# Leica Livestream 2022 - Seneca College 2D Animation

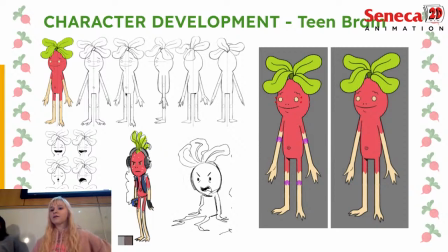And just like Ashley said, rigging Bram, all the stages of his life was a little bit difficult because unlike Shell, who has clothing that you can kind of hide stuff with, Bram is a very seamless character,
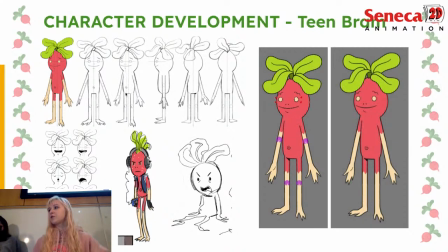so his head connects to his arms, his torso connects to his legs, without any lines in between. So it's kind of hard to fit those pieces together in a way that doesn't break the entire thing. So it was definitely a challenge working on this kind of character that doesn't really have any clothing.
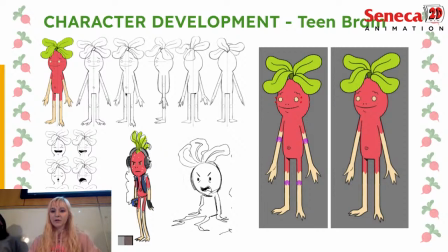It looks very simple, but it's quite difficult. And shout out to Skye, another member of our team who couldn't be here today.
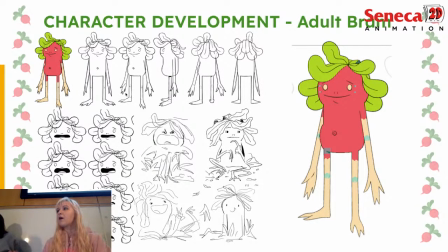She primarily worked on adult Bram. And she kind of faced similar challenges to me and Ashley with trying to get all the limbs and everything to work and fit together. But overall, we kind of helped each other figure out this this difficult process of rigging what should be a simple character,
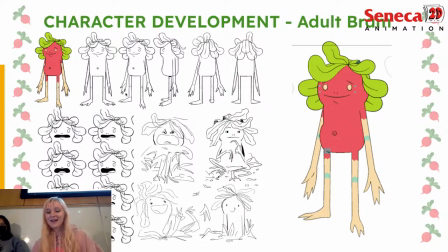but turns out to be really difficult. So now I'll pass it off to Mindy.
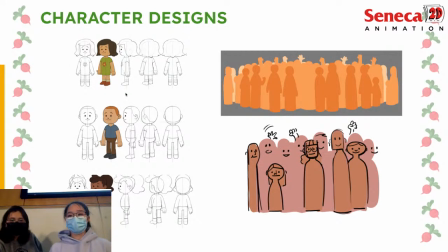Hello, my name is Mindy. I am the layout lead from Homegrown.
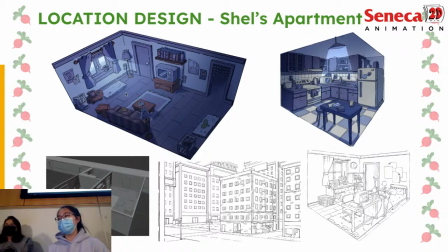I'm mainly working on location designs for Shell's apartment and the city landscape for now. The challenge I'm facing before was that I have never really done city before. It's mainly like interior designs. And this time I get to work on the outside area of the city.
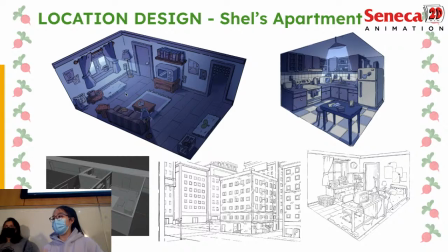It's really challenging, but it's really fun to work with. And the other challenge I was having is the style as well. My style was mainly more towards to the realistic side, and Faiza, the art director, she designed this cartoony style.
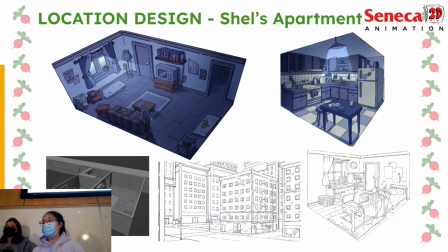It's really fun to work on, and now it's coming along and everything.
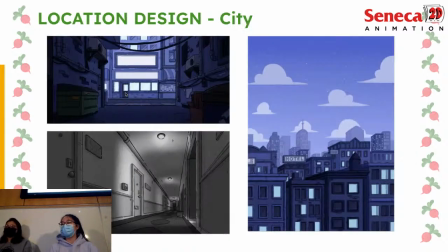Yeah, and this is the city that we're working on as well. And yeah, I will pass it on to Faiza.
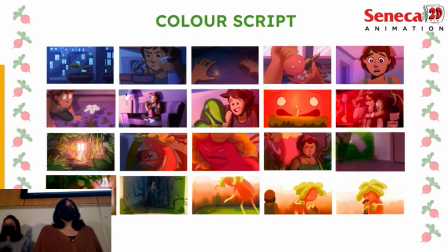Hello, my name is Faiza. I'm the art director / color lead for this film. I am responsible for making a design Bible for the layout team to work off of. I did some location designing, and I did this color script that you see before you. A color script is basically a visual map for the people in our team to reference off of
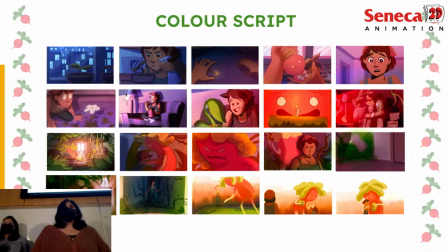for what the film will look like at different stages. So we used blues in the beginning to highlight how lonely Shell is feeling. It gets warmer as it progresses, as she's living her life with Baby Bram.
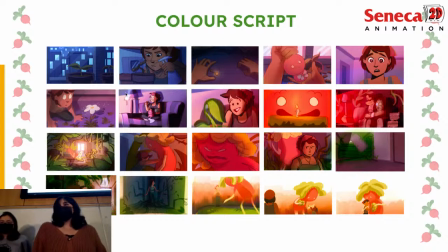We opted for more red tones towards the conflict scene, and at the end, at the resolution, it settles down into more orangey, peaceful vibes. Yeah, and now back to Danny.
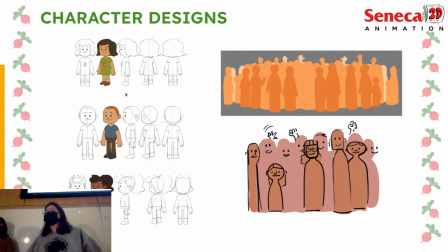All right. Yeah, so we skipped this one. I was the character design lead, so I did all the rotations and the character designs. I also did want to sort of show off like these little side characters that we did. In the Leica, you did see there were 3 children. So that was fun to work on because I literally just copy pasted this. I designed one body and then just sort of copy pasted elements.
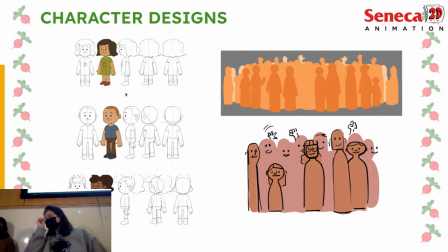So that was fun and that got the process done really quickly. And also towards the end, you also see a crowd. That was fun to work with. I made it very shapy. Of course, with animated crowds, you have to manage it smartly. You can't make it too complicated.
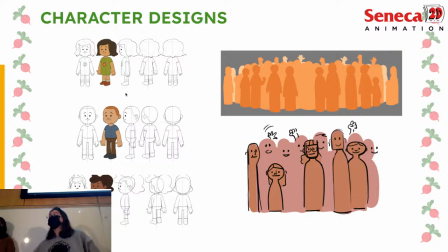So on the top there is the crowd rig for one of the shots, for like the further shot, and then those hands are going to be animated. So that was a fun thing to rig as well. And then once in those closer shots, you can see a little bit more details, but not too much.
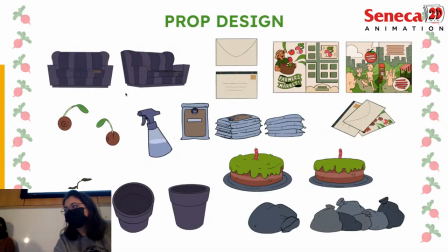And I'll pass this off to Ashley, our prop lead. Hi again. Obviously, you know my name's Ashley. I worked on the prop designs. This was a really fun thing to do and see how the props would work within the environment. I also got a lot of help with from the art director Faiza and Mindy.